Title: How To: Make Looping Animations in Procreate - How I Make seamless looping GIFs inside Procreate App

What is up everybody? Welcome to Visual Timmy Illustration. In this video I'm going to be showing you how to make this animation.
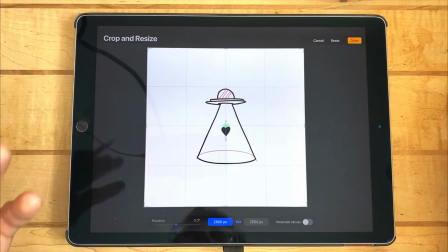So in this tutorial I'm going to walk through how I made that animation, show you the frames,
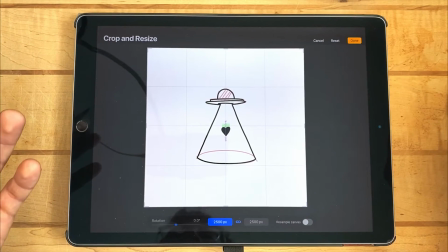show you my canvas settings, and show you the order in which I did everything.
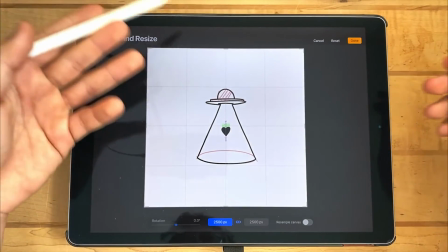So to start off I'm going to bring up my canvas information
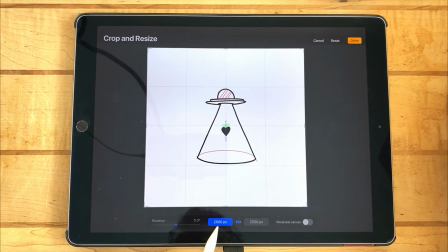and we are in a 2500 pixel by 2500 pixel square canvas.
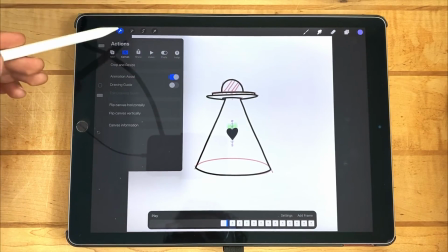Over here, make sure you have animation assist turned on. You can see all of my frames stacked one on the other.
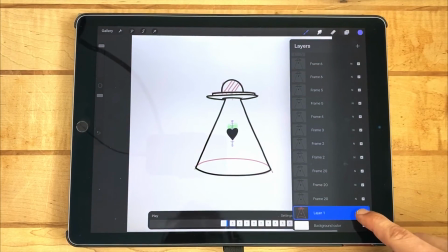I'm going to go ahead and solo the most bottom frame.
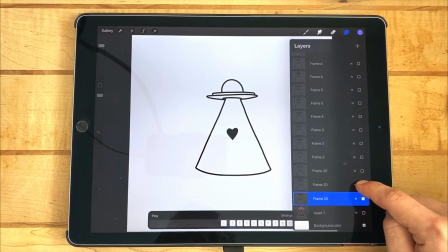To solo a frame, simply tap and hold on the checkbox and it'll mute all other frames and turn on the frame that you're selecting.
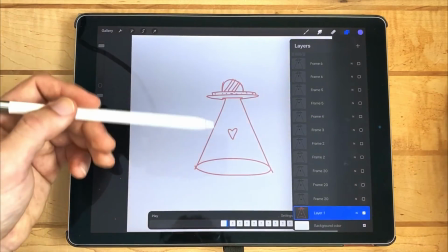Just like that. So I started off with this little sketch. I sketched out the little UFO, sketched out the heart.
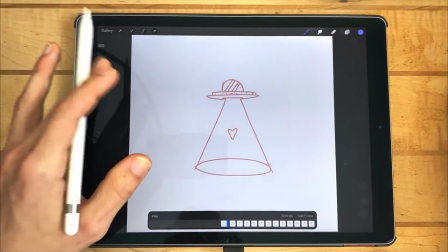I didn't know exactly what I wanted to do with it yet, but I knew that I wanted the heart to be bouncing around with the UFO.
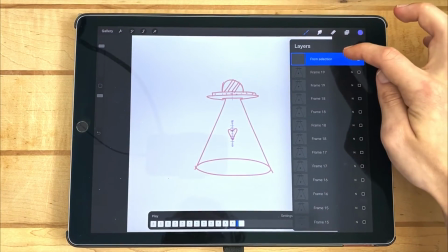So I created a layer at the very top and used it as a foreground layer.
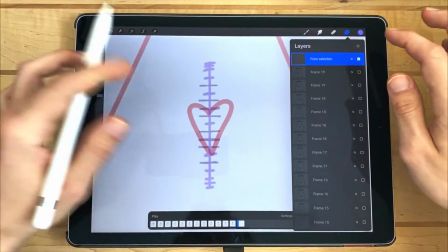This foreground layer, I made all of these little tick marks to tell me exactly where I wanted the heart to move.
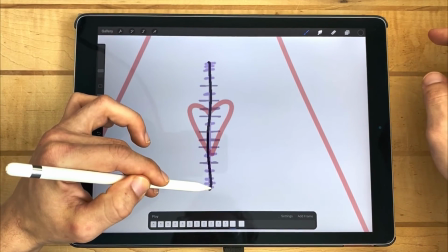In order to do this, I simply made a line, the full distance that I would like the heart to travel,
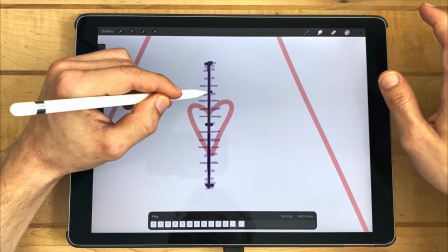marked the center point and the end points, divided those in half, then on the furthest mark,
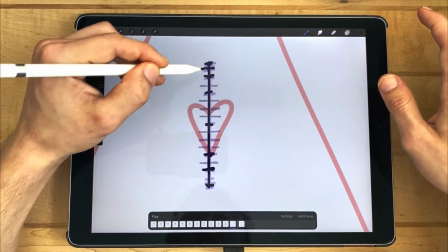divided those in half again, then on the new furthest mark, divided those in half again, and then once more, divided those in half.
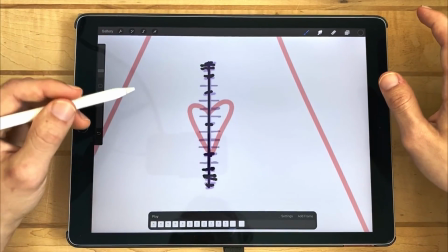And that's going to tell me where I need to put my frames.
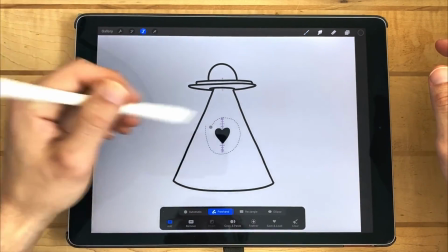First, I inked it out in black, and then I would select the heart, three fingers down to copy,
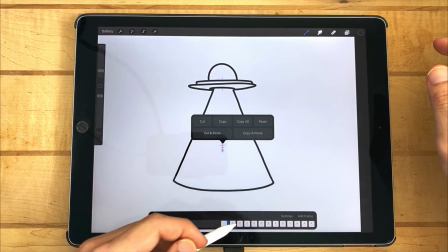add a new frame, I
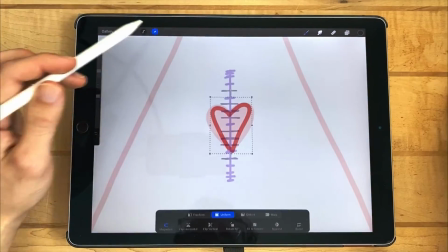would paste the heart on that frame, then I would select it to move it to the next position.
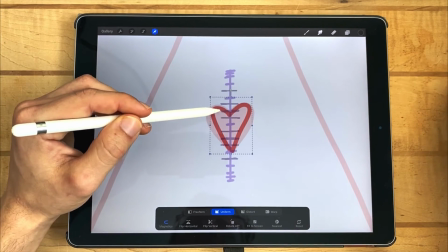These center dots line up with these lines to let me know exactly how far I need to move it.
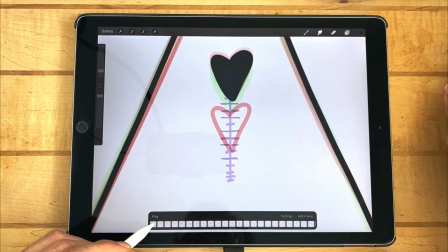I repeat this over and over and over and over again until I get the heart actually bouncing up and down.
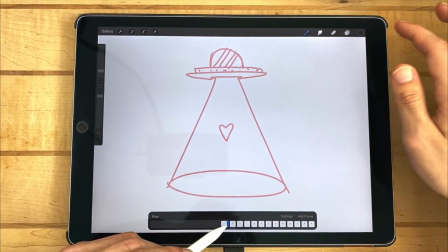While my original sketch is set to background layer, aka it's the very bottom layer right above background color,
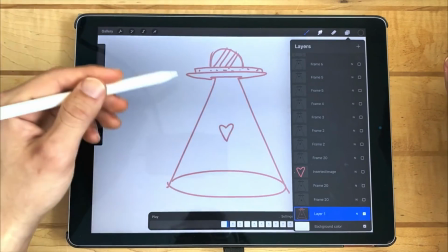I'm able to see the outline of my original UFO and heart.
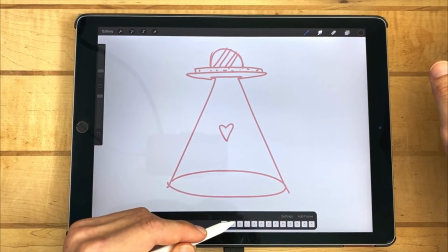Doing this allows me to trace over these lines in each subsequent frame to make the UFO animated.
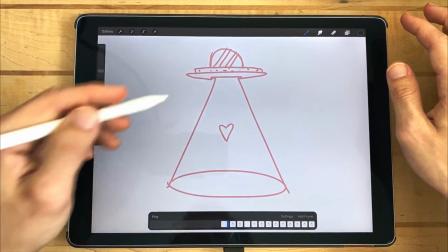By tracing over the lines multiple times, there's going to be slight variations in each stroke that you make.
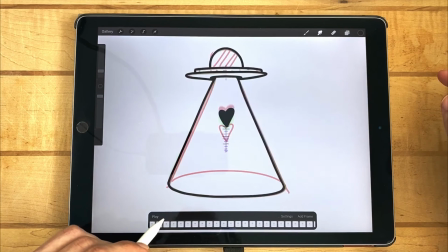Cycling through each frame you're able to see a little bit of wiggle happen between each of the frames.
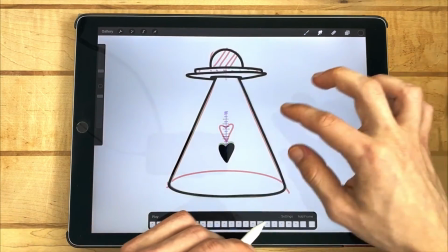While the heart is going up and down you can see that the UFO has a little wiggle and it kind of gives it a little bit of life.
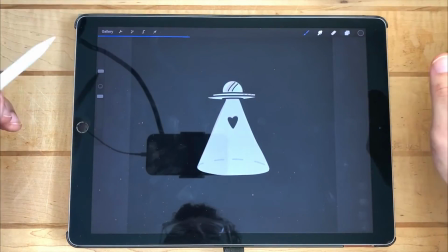Following this I duplicated the project just to be sure I wouldn't mess with any of my original animations
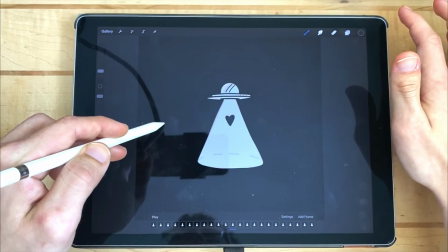and I dragged black from the color picker down onto the page and filled up each layer's background with black.
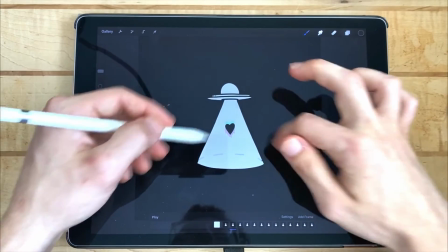This gave an illusion that the UFO is the only thing lit up on the canvas. Then I simply used these little red dots as markers to make little shooting stars.
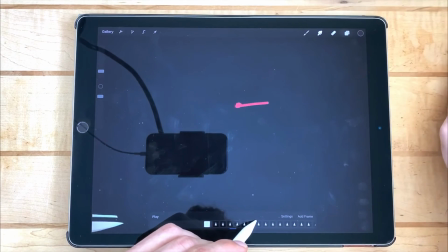Frame by frame I would draw a little more tail on the star and the star moving
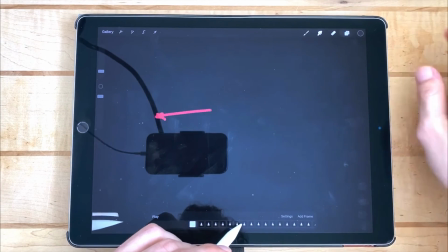and then slowly disappearing breaking up and being gone.